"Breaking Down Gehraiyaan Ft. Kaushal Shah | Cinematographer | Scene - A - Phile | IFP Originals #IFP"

And I think there was a very complicated dream sequence that we shot where Zain is on the yacht and he's frustrated,
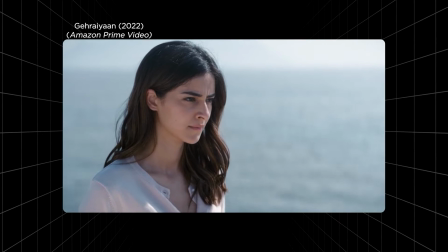and his wife comes in and she's talking,
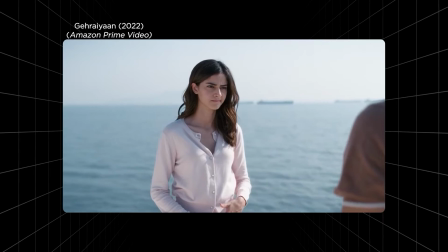and somehow his frustration is visually narrated in the scene in a way where we show that he suddenly pushes her,
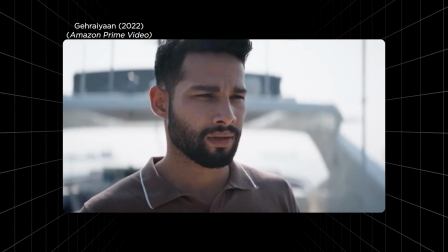and the camera had to dramatically shock the audience, and that shock value was designed, I think it was already on the script,
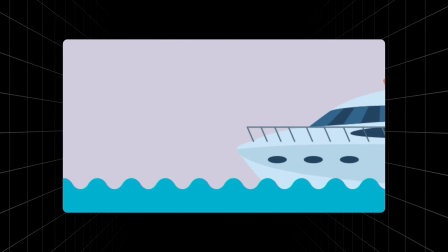so the credit goes to the director for this, where he had imagined this sequence to be a scene where the camera would just jump in with her into the water,
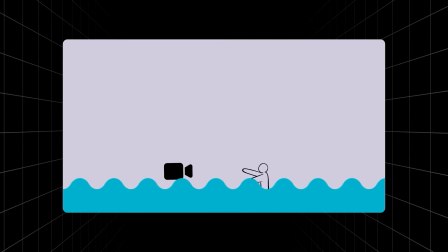and the camera would go into the water and it would show the struggle of her in the water and show her going away, only to realize that this was all happening in his head.
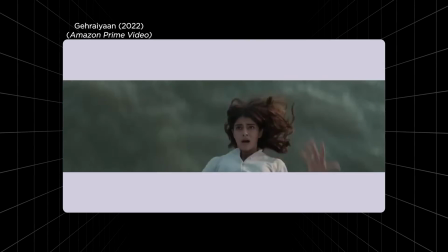So the shock value came with the camera going in with her, and obviously we were very lucky to have a great stunt team that had flown in from the UK for this.
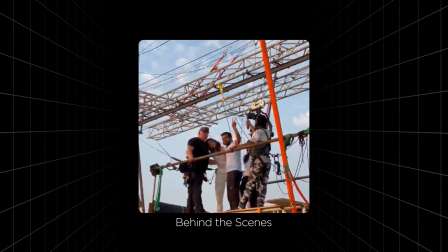They took care of Tia, and she was brave enough to agree for this.
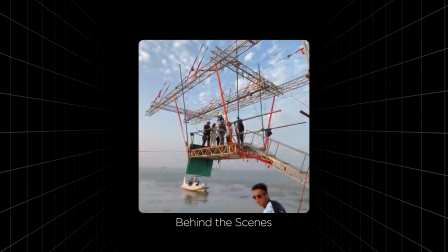The actors were outstanding on Gehraiyaan in terms of being sporting and agreeing to do something like that.
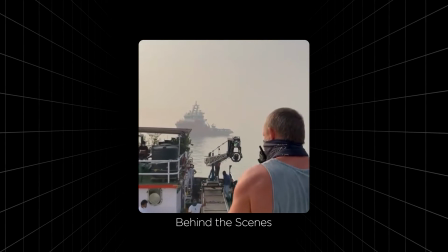So we did a lot of tech rehearsals. There were 2-3 days of only tech rehearsals for this, where the yacht was parked in the middle of water,
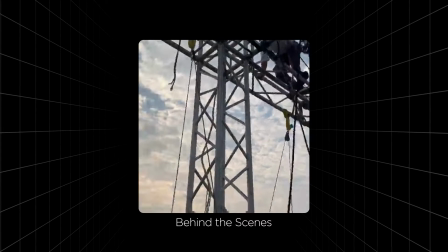in the middle of Bombay and Alibag, and we had this barge that I had mentioned,
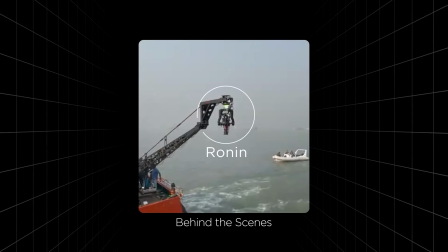and there was a crane that we shot it with, and there was a Ronin that we rigged.
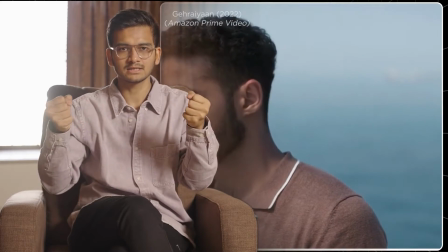So the Ronin was rigged on cables. The Ronin is this balancing device that you use nowadays to stabilize a movement. So it at least took 4-5 days of tech prep when this happened. I think more than me being taken care of, I have to take care of the people who I have hired to do this job. It's my duty to sort of guide them in the right way. You know, it's always important to understand what the film requires, because you can always get overburdened by so much technical stuff happening around you. So my job was to focus on what does the scene require emotionally, and not to overdo that, you know. So despite having all the great technique that I had at my disposal, budgets and everything, I think it's important to understand what we needed from the scene and stick to that. So what we needed was her falling and the shock value, and the technical approach went with that, obviously. And the stunt people obviously rehearsed it for days before they could fall like that in water. So it's like 1 second in the film, and it took 7 days to execute. The scene that they have sort of explores a discord between them in a way where Alicia's
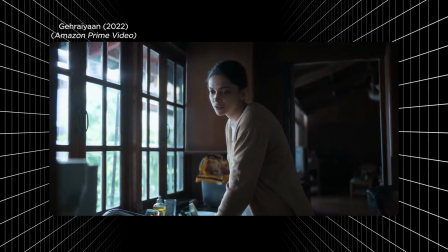dissatisfaction and expectations that have probably not come true or haven't happened from her father sort of come out as they speak.
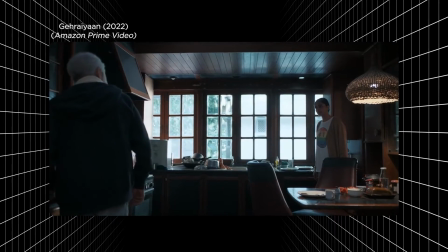It was your fucking fault, just accept it. और ये जगह कचरा रखने की?
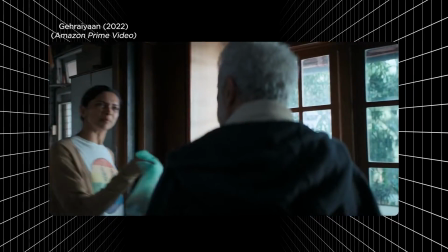Did she say that it was my fault? हाँ? उसने कहा ऐसा? No wonder she fucking hated it here.
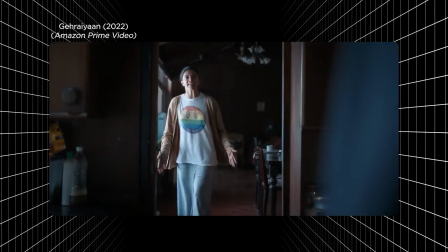उसने कहा क्या कि मेरी गलती? बोलने की जरूरत नहीं थी. She fucking hung herself.
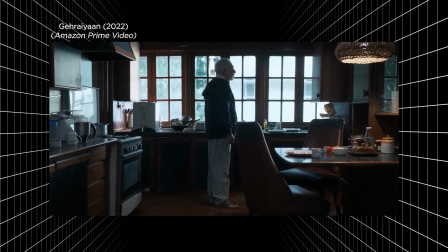No sunlight again was something that I just felt. It just felt right.
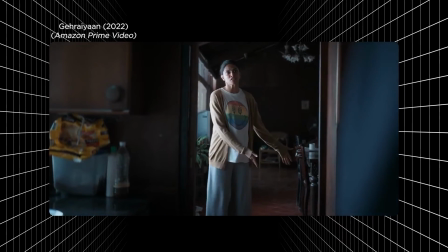Sometimes you just feel that something is right for a scene, and usually it's those instinctive choices that make and break a scene.
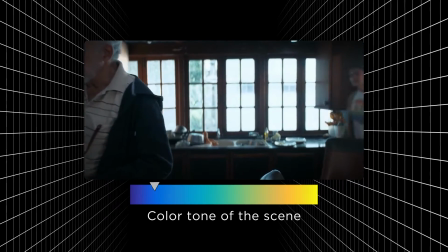And there's this sense of coldness in the scene because you sort of know that she's not happy about this, and there's expectations,
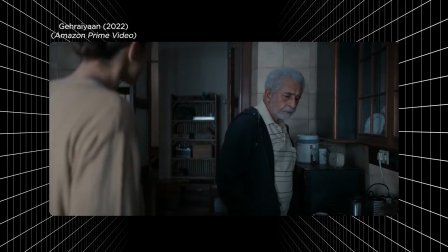and the father has his own reasons, and this unrest between them can be captured very well with the combination of these craft elements,
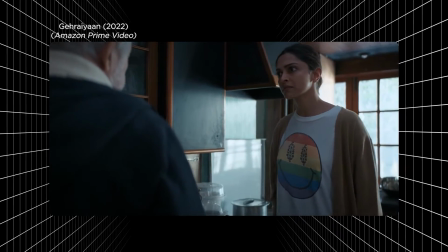which was not having a lot of sun in it, capturing it on like tighter lenses where you're observing the
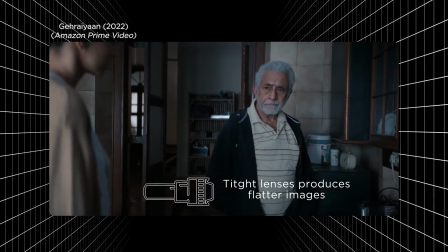characters and then showing and composing them in a way where they don't feel that they are one,
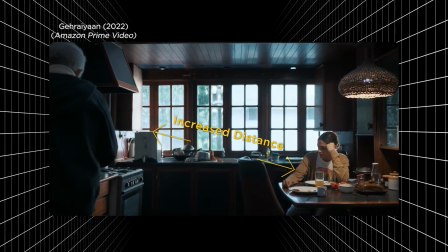you know. That's very important, that they're not one. And all choices in terms of blocking and compositions went with that thought.
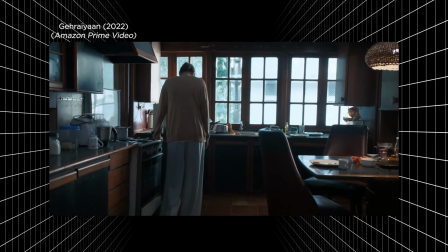We didn't want it to feel very warm as a scene, and that's where it does feel a bit muted.
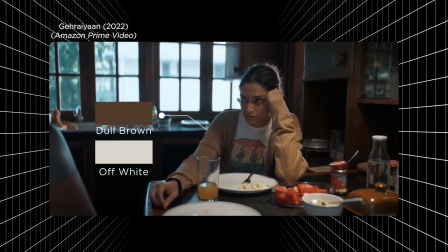The colors are a bit grey, you know, and what she's wearing is also not very colorful, and the light falls in a way where it's always hiding one side of the face,
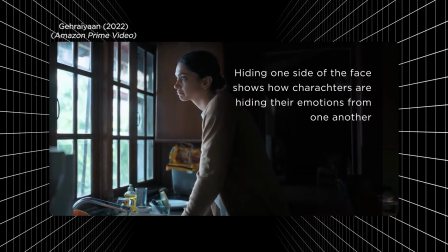and it's trying to say that there is a lot that's happening in the grey where the unrest is just sort of simmering. The second scene actually happens towards the end where
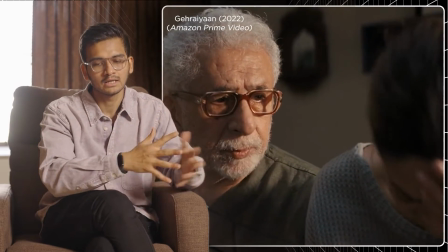they have come to terms with the faults of the past, and they do understand that ultimately it's important to be there for each other,
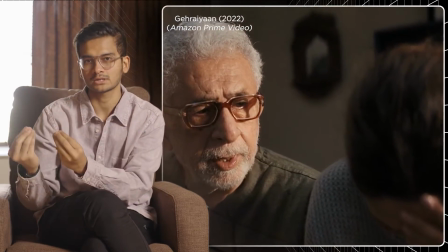and there's a sense of intimacy in a positive direction between them.
They've ruined everything for everyone.
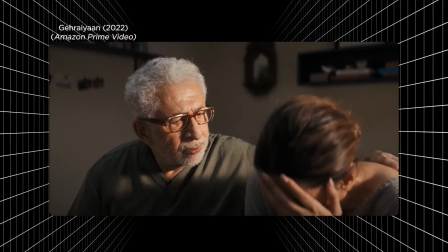Oh no, come on, don't say that.
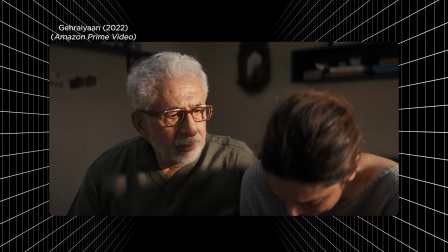उसकी जिंदगी उसे एक गलती से बड़ी थी.
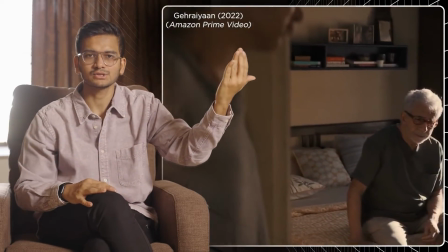So yeah, you see her in the passage, and she turns and they speak,
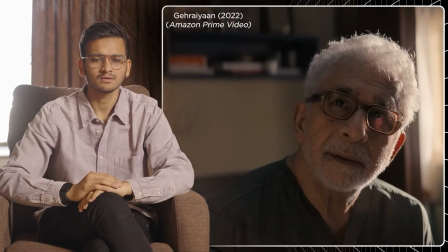and she goes and sits there on the bed with him, and the moment is very intimate and warm, you know.
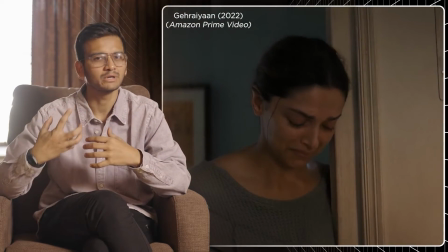He also breaks down, she breaks down.
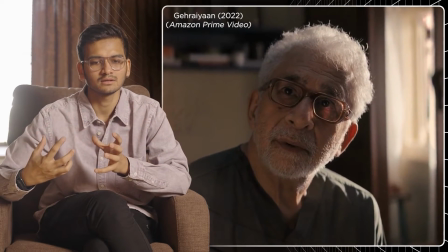So it was very important for the scene to be lit in a way where it's taking you towards a positive direction,
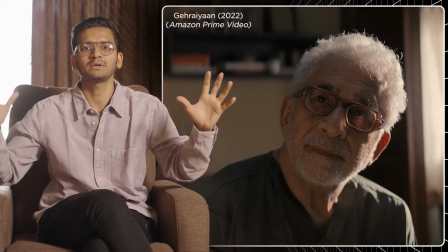but it's still not feeling like happy, you know, like life is not really perfect in that sense.
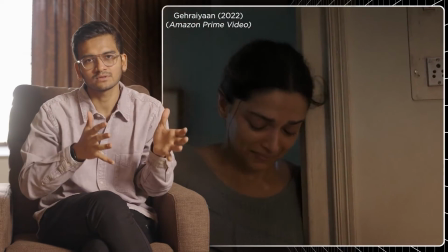So I wanted to still keep it in the language of the film, but have the light do its thing,
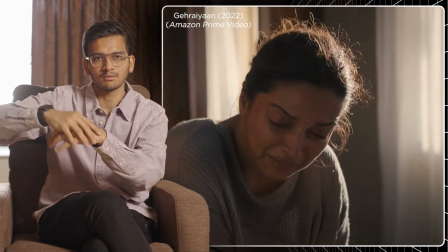which is why you see that there was a window, and we shot this on a soundstage
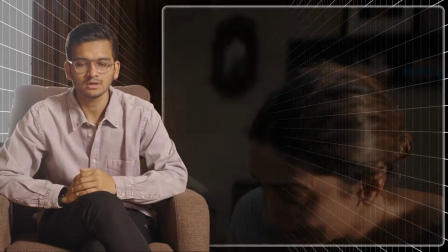on a set in Goa. We had set up a studio, so I had the opportunity to shape it however I want.
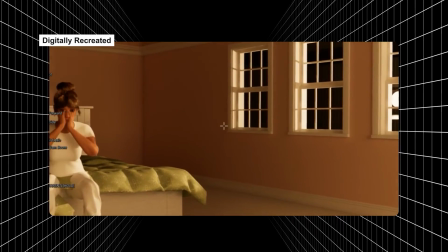So I put up outside the window like a unit to sort of emulate the sun.
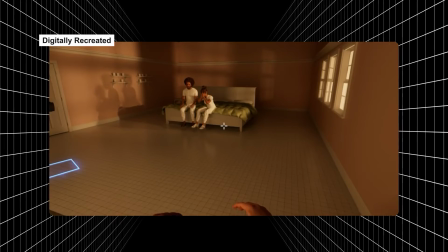We have certain units in our film inventory that emulate the sun a little bit. Obviously the sun, you cannot emulate the sun in a perfect way because there's nothing bigger than the sun
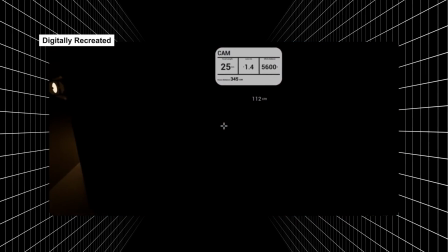ever, but there are certain lights that when you club, that will give you that throw,
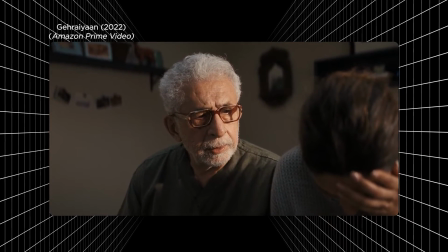that will give you the way it really falls. And so I combined a few, we call it T12s, which means it's 12 kilowatts of light,
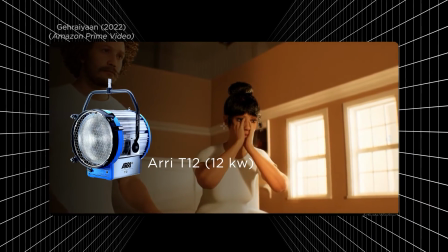and they fall in a very sharp way, and they're a slightly yellow sort of warm feel, which is tungsten as we say it.
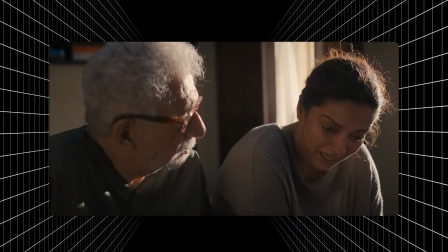And it was very important to get the angle right.
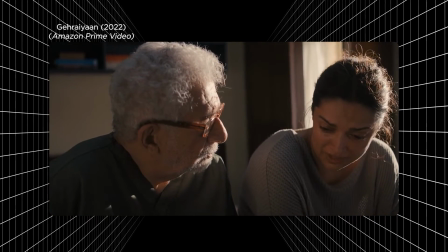It had to hit the actors, but not in a way where it's taking my eyes off the performances, and but it had to do its magic.
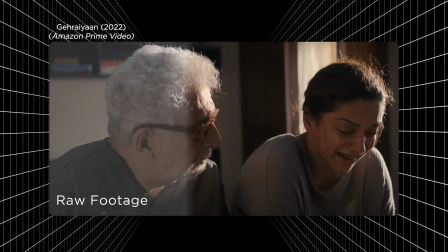So that was the treatment that we went with, and obviously when you color grade this, you also keep in mind the treatment that you had when you light.
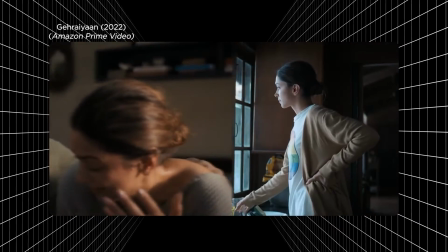So it had to feel like a difference between it being slightly more colder
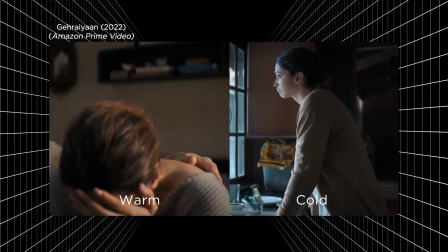and whiter on the skin for the actors in the previous scene compared to slightly yellowish,
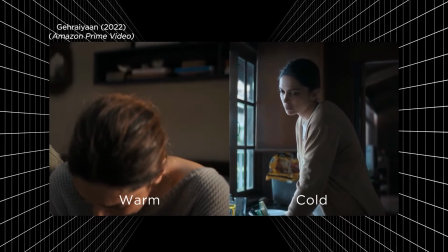warmish in this scene this time. Also, the lensing changed a bit.
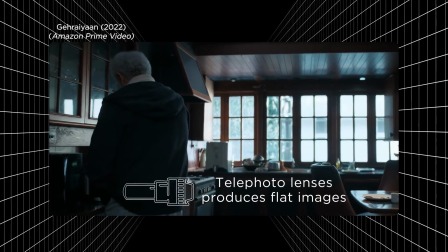The lensing in the previous scene, we use a lot of like telephoto lenses where we are always from far away observing characters. We're not really in their space.
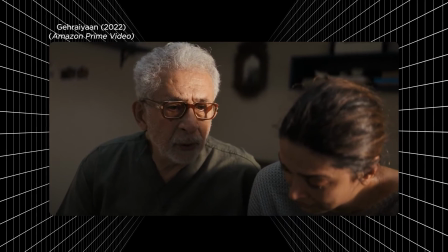But this time, when they're speaking, when they're on the bed, when they're sitting and really intimate, the camera was with them.
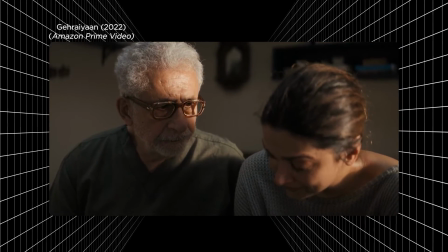The audience was with them this time. The audience had to feel what they're feeling. And that's where using wider lenses and being in the actors' spaces really help.
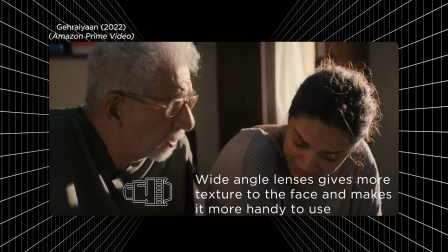You can be really close to the actors. You can capture their faces. Like I was there 2 feet away from the scene as it happened.
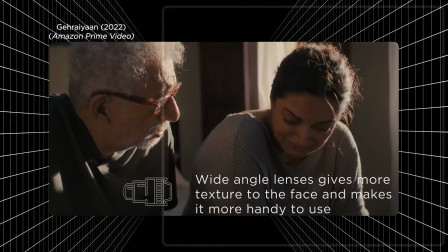And the goal was for me to make the audience be in my shoes. I think script is most important, and I think as a head of department, as someone who is as equal a storyteller in the film as every other person on the film set thing, but interpreting it in how the film wants you to interpret is the most important thing. And I believe, and I've always believed, that as a cinematographer, your job is not to take the audience away from the film. Your job is actually to do something that is right for the film. So sometimes it's important to not make it look extravagant. Sometimes it's the scene requires you to make it look subtle. The scene requires you to have the actors do the bit of performances. Obviously it looks right and it looks good. That's the basic thing.